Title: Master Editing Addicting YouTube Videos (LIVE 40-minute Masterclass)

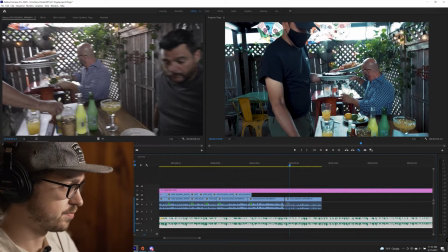[33:03]
I'm gonna just bring the audio just in case I use it. Always wanna bring that, we could cut it later. I wanna get a reaction of them eating it.
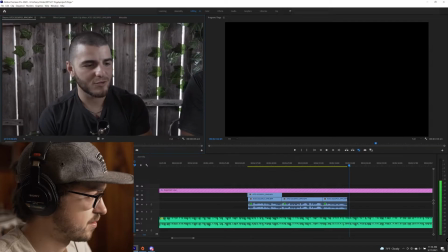I don't get a good shot of him eating it. I'm gonna have to get it. So here's how I'm gonna correct this.
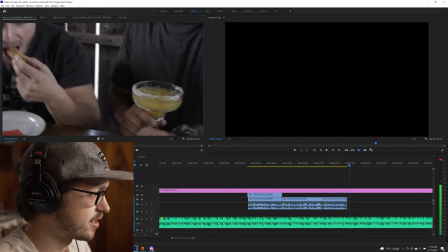[33:23]
So I don't get a good shot, you can see right here, I don't get a good shot of John eating it.
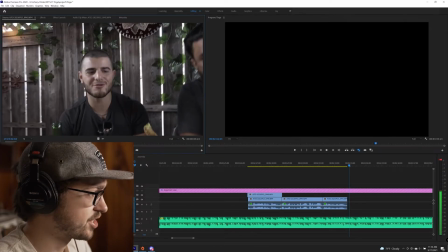[33:27]
And I don't wanna just cut to his reaction because you don't really know what he's eating.
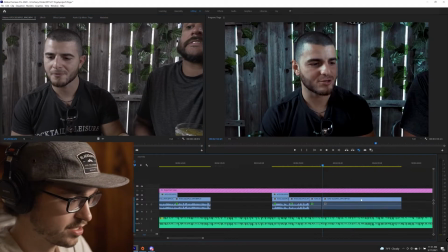[33:32]
I don't know how I'm gonna feel about this. So I'm gonna use his shot second, and I'm gonna use Chef's reaction first.
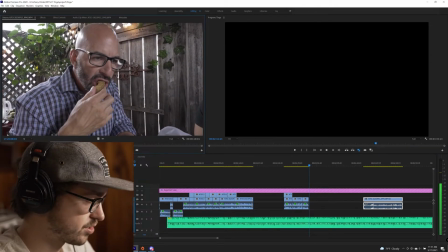[33:39]
I'm actually not even gonna use Senior's reaction because it's nothing that special.
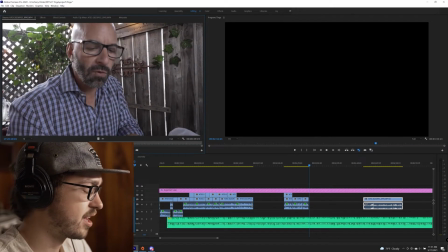[33:44] Wow.
Right. Actually, I might just use that. Okay, check this out.
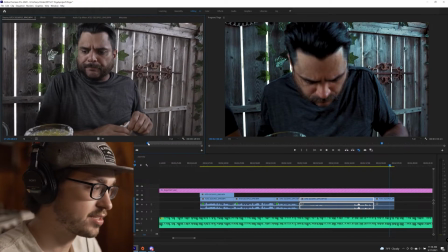[33:49]
This is me editing in person too.
He says, Sauce is perfect.
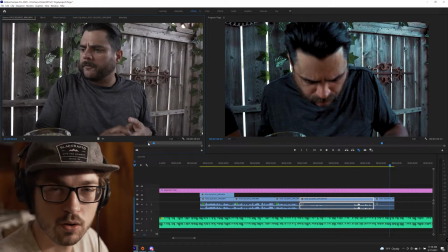[33:54] He says sauce is perfect.
That doesn't give me much to work with, right? Nobody here gave me a real reaction. I knew the best performer to camera in an impromptu setting like this will be Chef. I needed him to hit hard with something right off the bat. So I prompt him by saying, give me something, Chef.
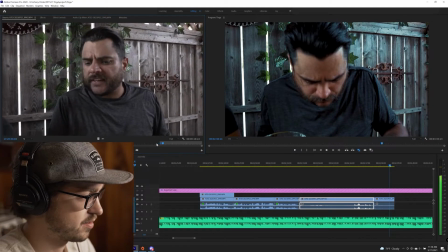[34:12]
Check this out.
Give me something, Chef. I mean, this sauce right here, it's like best buddies with this avocado deep fry.
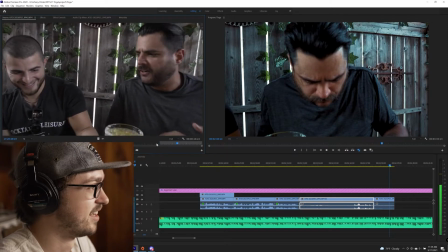[34:18] Like, it's like they went to high school together for sure. For sure went to high school together.
Chef is perfect in this video because he's able to give me like something of substance, entertainment, right?
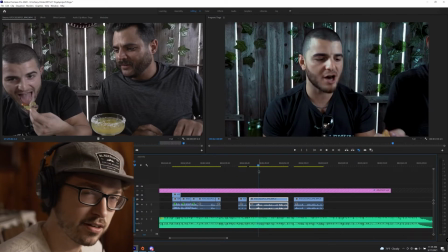[34:30]
Their reactions are not that very good in this particular one, right?
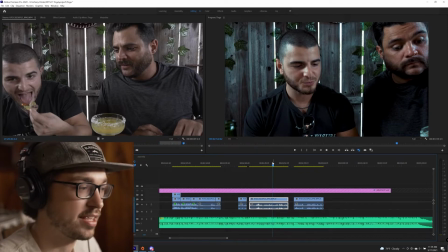[34:36]
John gives me something here at the end, but it's not something to start with, and also I can't see what he's eating because of the way I framed the camera.
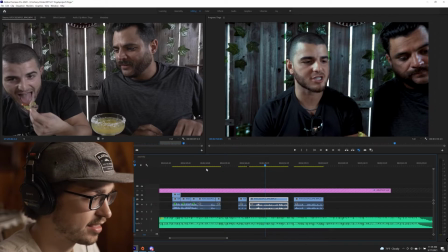[34:43]
This will be good for the second thing. So I'm gonna cut the audio from this.
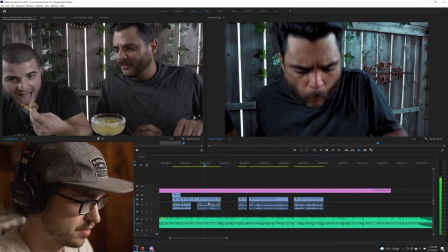[34:48]
I'm gonna use that as a B-roll shot. I'm gonna even cut the audio from this,
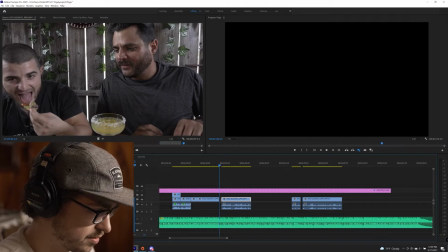[34:57]
and I'm gonna L cut so that we could do this.
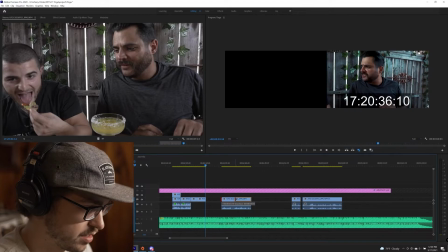[35:02]
Check this out. So we're gonna L cut, we're gonna do this. I'm gonna slide this in.
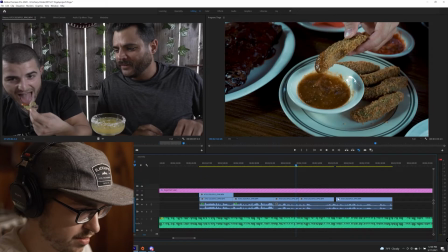[35:09]
His words are gonna line up perfectly with the shot, right?
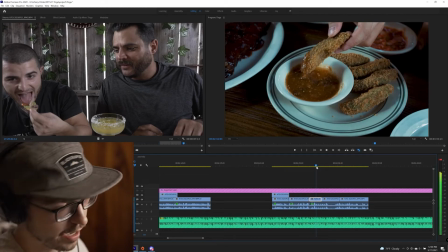[35:12]
We got a shot of the salsa, and he's talking about these fried avocados. So check this out.
For so many years. I mean, this sauce right here, it's like best buddies with this avocado deep fried.
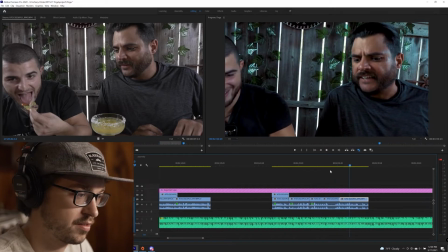[35:25] Like it's like they went to high school. Best buddies.
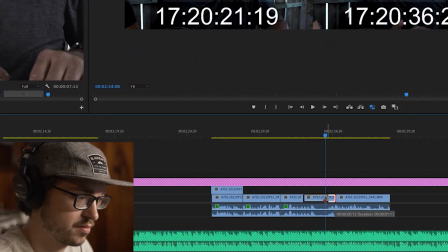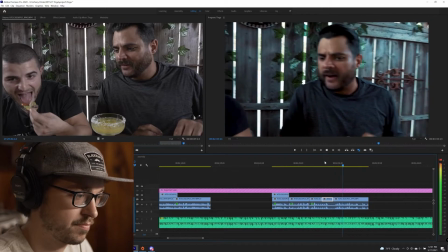[35:33] Best buddies with this avocado deep fried. Like it's buddies with this avocado deep fried.
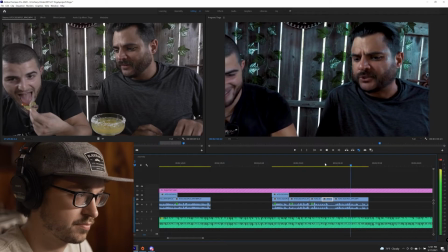[35:38] Like it's like they went to high school together for sure.
Right, so now we could cut on that joke because we don't really need John's reaction to that joke because it doesn't carry the same weight. Like ending on a joke is better than letting something linger, so check this out.
Sure.
And then we could cut to John.
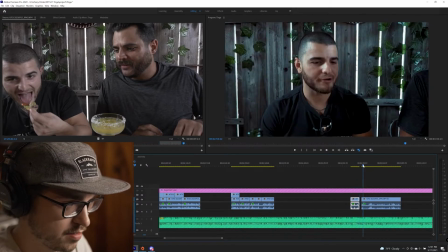[35:55] Ooh, wow. Right? It melts in your mouth because it's so warm.
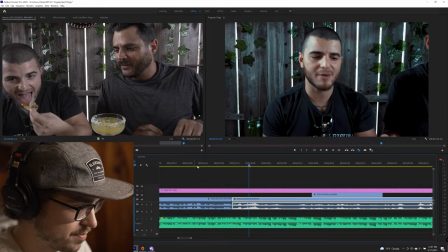[36:01] And I was expecting more like crunchy fry.
I'm even gonna, actually I'm gonna do this too.
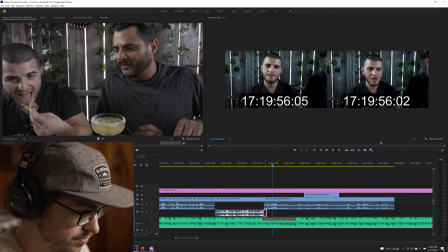[36:07]
I'm gonna bring this down, I'm gonna let this fade.
For sure.
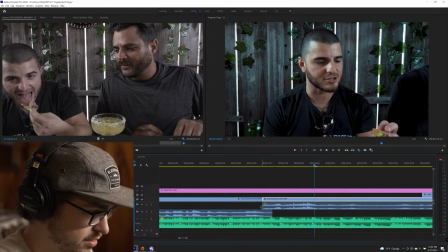[36:14] It melts in your mouth.
I'll cut that slightly and chop that.
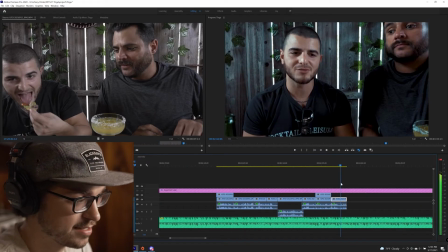[36:21]
So we got our first review, about 10-12 seconds. Check this out.
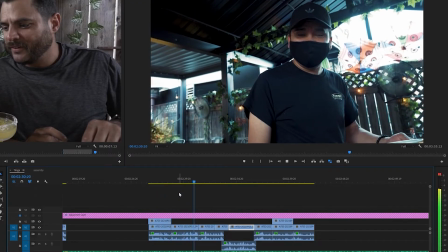[36:26] Hello, my name is Karim. I've been working for Tinga for so many years. I mean, this sauce right here, it's like best buddies with this avocado deep fried.
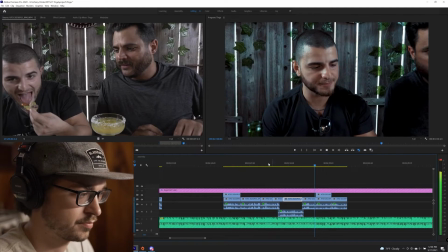[36:34] Like it's like they went to high school together for sure. It melts in your mouth. It's so warm, and I was expecting.
So I don't like this close-up shot of him eating.
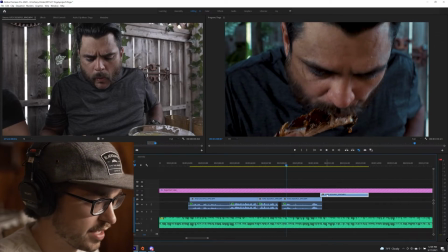[36:41]
I don't. You can't really see everything. His face is too big. But I'm gonna take this shot from the future and I'm gonna place it.
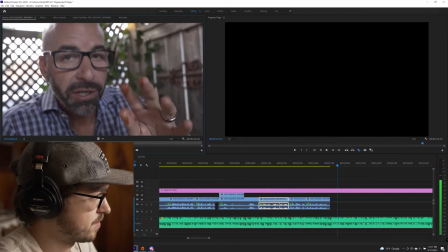[36:47] To do this, but we're doing it. Here's my reaction. Oh, that's really funny.
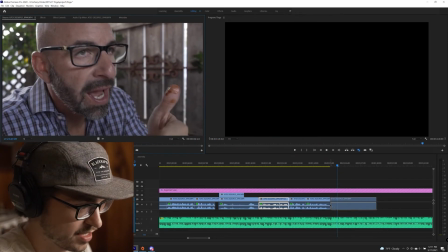[36:54] That's really funny.
I'm gonna keep that over there. So now we're getting to the point of the video where we're 2 minutes 50 seconds in, and you don't want another minute of them reacting to food, really. Like you might, but it's just like we got to start entering some montage territory.
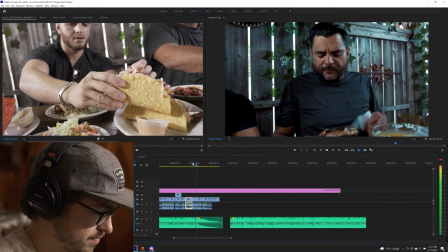[37:08] Sometimes it'll come out a little tough. This definitely did not come out like that.